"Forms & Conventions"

Our structural conventions came from many sources and elements we borrowed from real media texts.
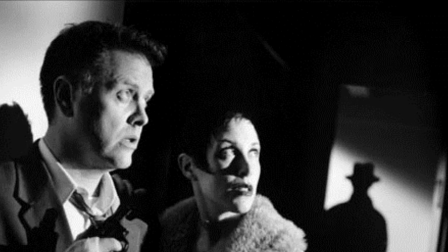(0:07)
For example, we knew our main genre would be film noir, so our use of mise-en-scène contributed to this factor.
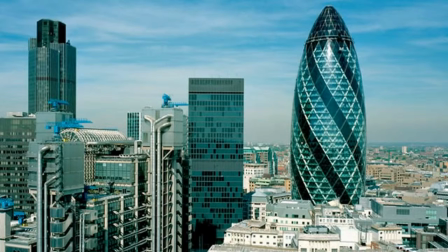(0:16)
Our use of locations were heavily influenced by film noir and postmodern qualities.
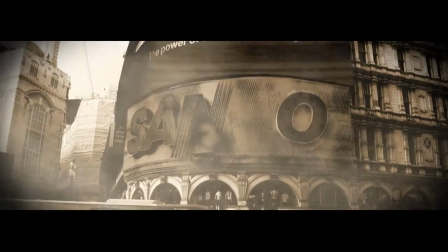(0:20)
We knew film noir were always shot in big cities, therefore choosing iconic locations in London to film,
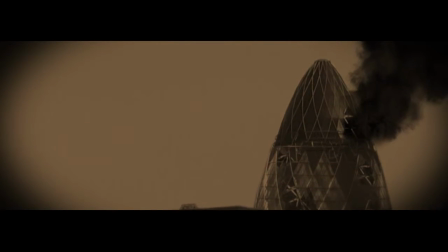(0:28)
such as Big Ben, Piccadilly Circus, and the Swiss Rebuilding,
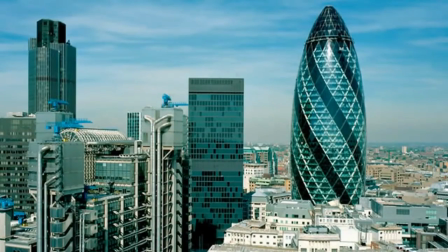(0:33)
which we thought would give us enough locations to match the requirements of a teaser trailer.
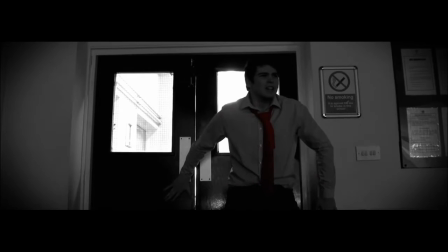(0:37)
We also chose dark locations to enhance our film noir theme, where we could then use high-key lighting generated from the camera, which would produce shadows around our leading character to add mystery and uncertainty.
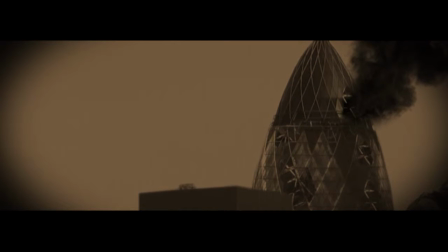(0:51)
We chose iconic locations to destroy within our teaser trailer, such as the Swiss Rebuilding,
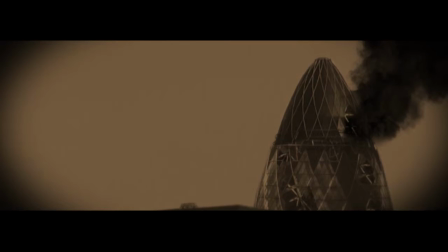(0:57)
because it allowed us to explore the postmodern qualities of our film,
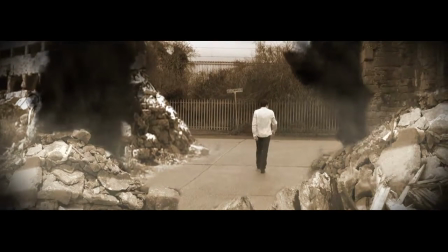(1:01)
such as the dystopia we created and the theory of disequilibrium by Todorov by destroying postmodern buildings.
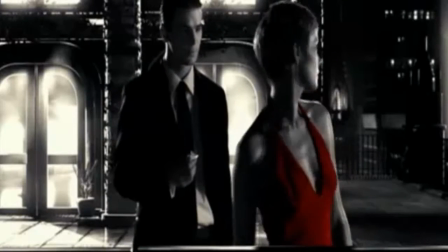(1:15)
We were heavily influenced by our main source text, Sin City, which contributed to our use of costuming.
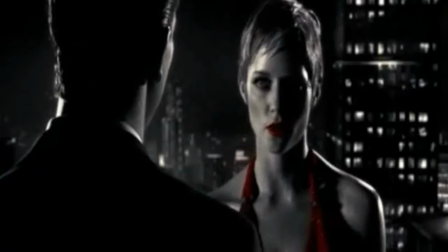(1:21)
We loved Sin City's neo-noir and heavily stylized look, and wanted to replicate its isolated colour effect with the black and white,
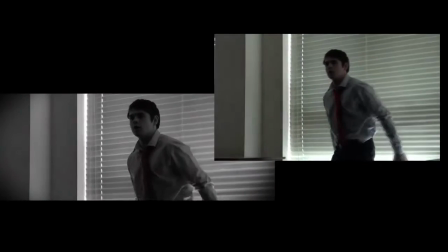(1:28)
therefore choosing to place our protagonist with a plain shirt and red tie, which would allow us to recreate this effect.
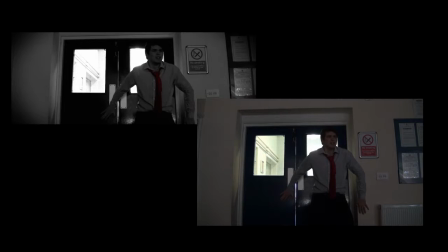(1:34)
By using the colour correction tool, it gave our film a uniqueness.
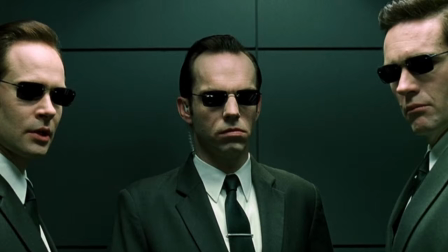(1:41)
We also chose our use of costuming with the idea of the way the Matrix placed the agents who were always seen in a shirt and tie. Therefore, being our second actor, I chose to place myself in a shirt and black tie.
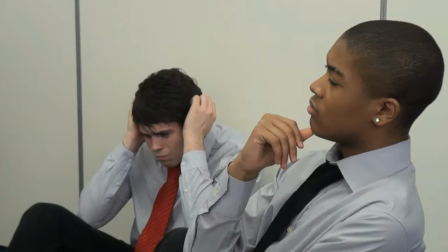(1:52)
This also adds a believability, as the viewers could identify with the character because he was dressed with normality.
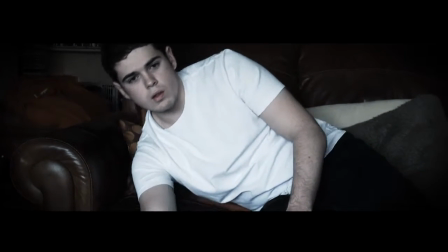(2:00)
The last costume we used was placing our protagonist in a scene at home in a white t-shirt.
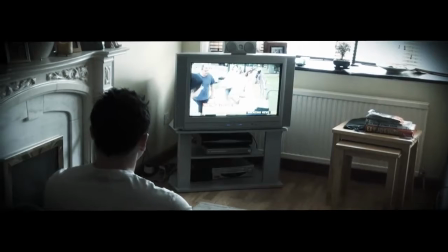(2:04)
This gave our protagonist a vulnerability, but also the use of white showed he was the saviour or the hero to the storyline. We used many close-ups and mid-shots to emphasise the character's fear through facial expressions.
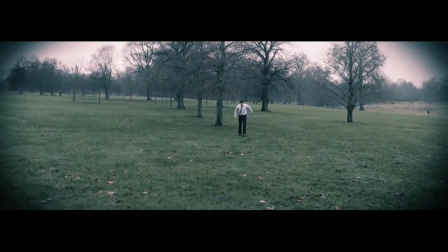(2:21)
We used long shots for each iconic building we shot, as this gave us enough space to show what was being destroyed.
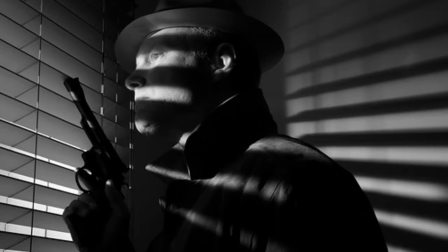(2:27)
But also we had shots heavily stylised by film noir. We would notice in film noirs there would be a shot where the protagonist would be looking through a blind,
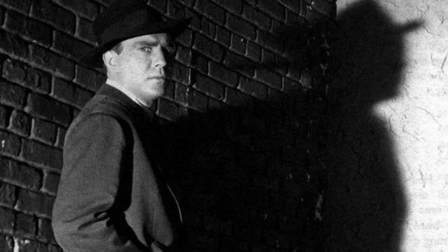(2:36)
or expose the character's shadow through mid-shot generated by low-key lighting. We then used these shots in our actual work.
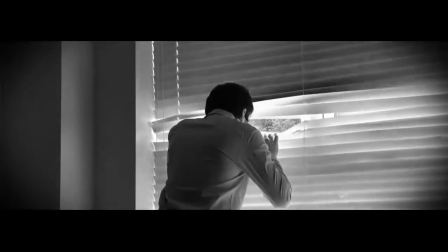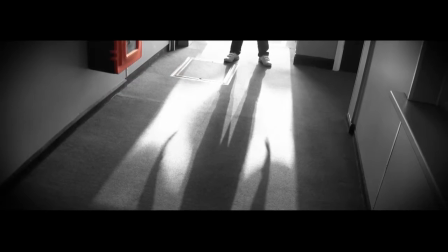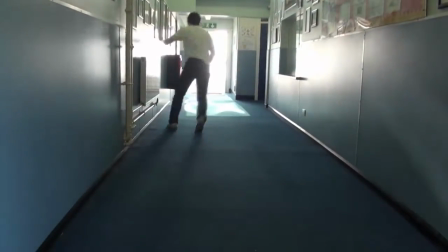(2:58)
We also use a Dutch tilt shot that is heavily used in this genre, but also inspired by a trademark Guy Ritchie shot of point of view,
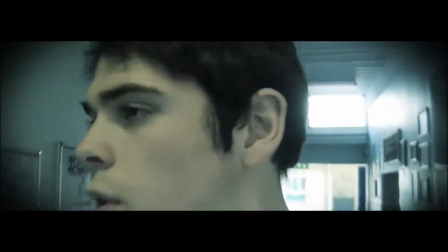(3:07)
where the protagonist may hold the camera, which was one of our favourite shots.
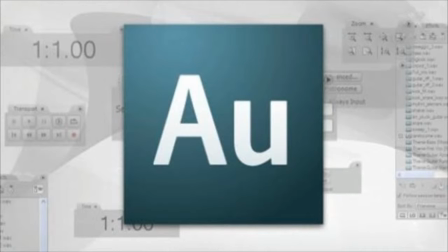(3:16)
For the music, we used the audio editing software Adobe Audition,
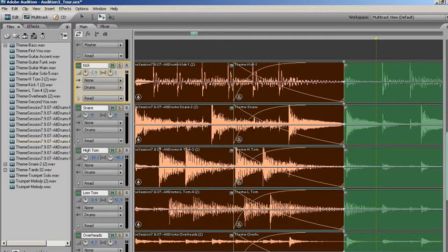(3:20)
which was where we laid the audio tracks out and was able to manipulate the sound to what we wanted.
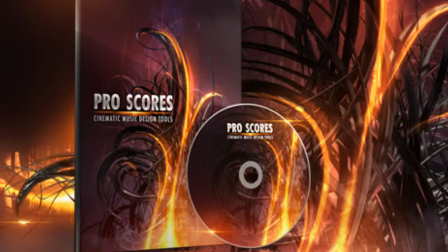(3:25)
We also used ProScores, where we got the music samples from, which was a brilliant source which had over 3,000 files of industry standard percussion and strings.
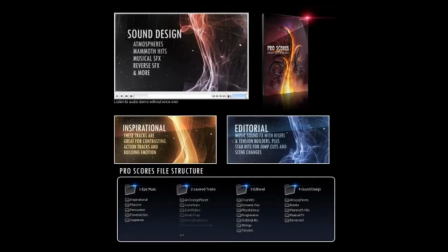(3:35)
We wanted music which would demonstrate mystery and add tension.
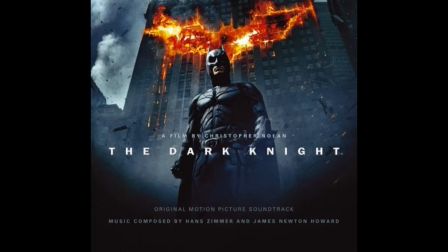(3:39)
Therefore we identified Batman Dark Knight theme Always a Catch, which we wanted to recreate. I shall now play a 15-second sample of the original and what we came close to achieving.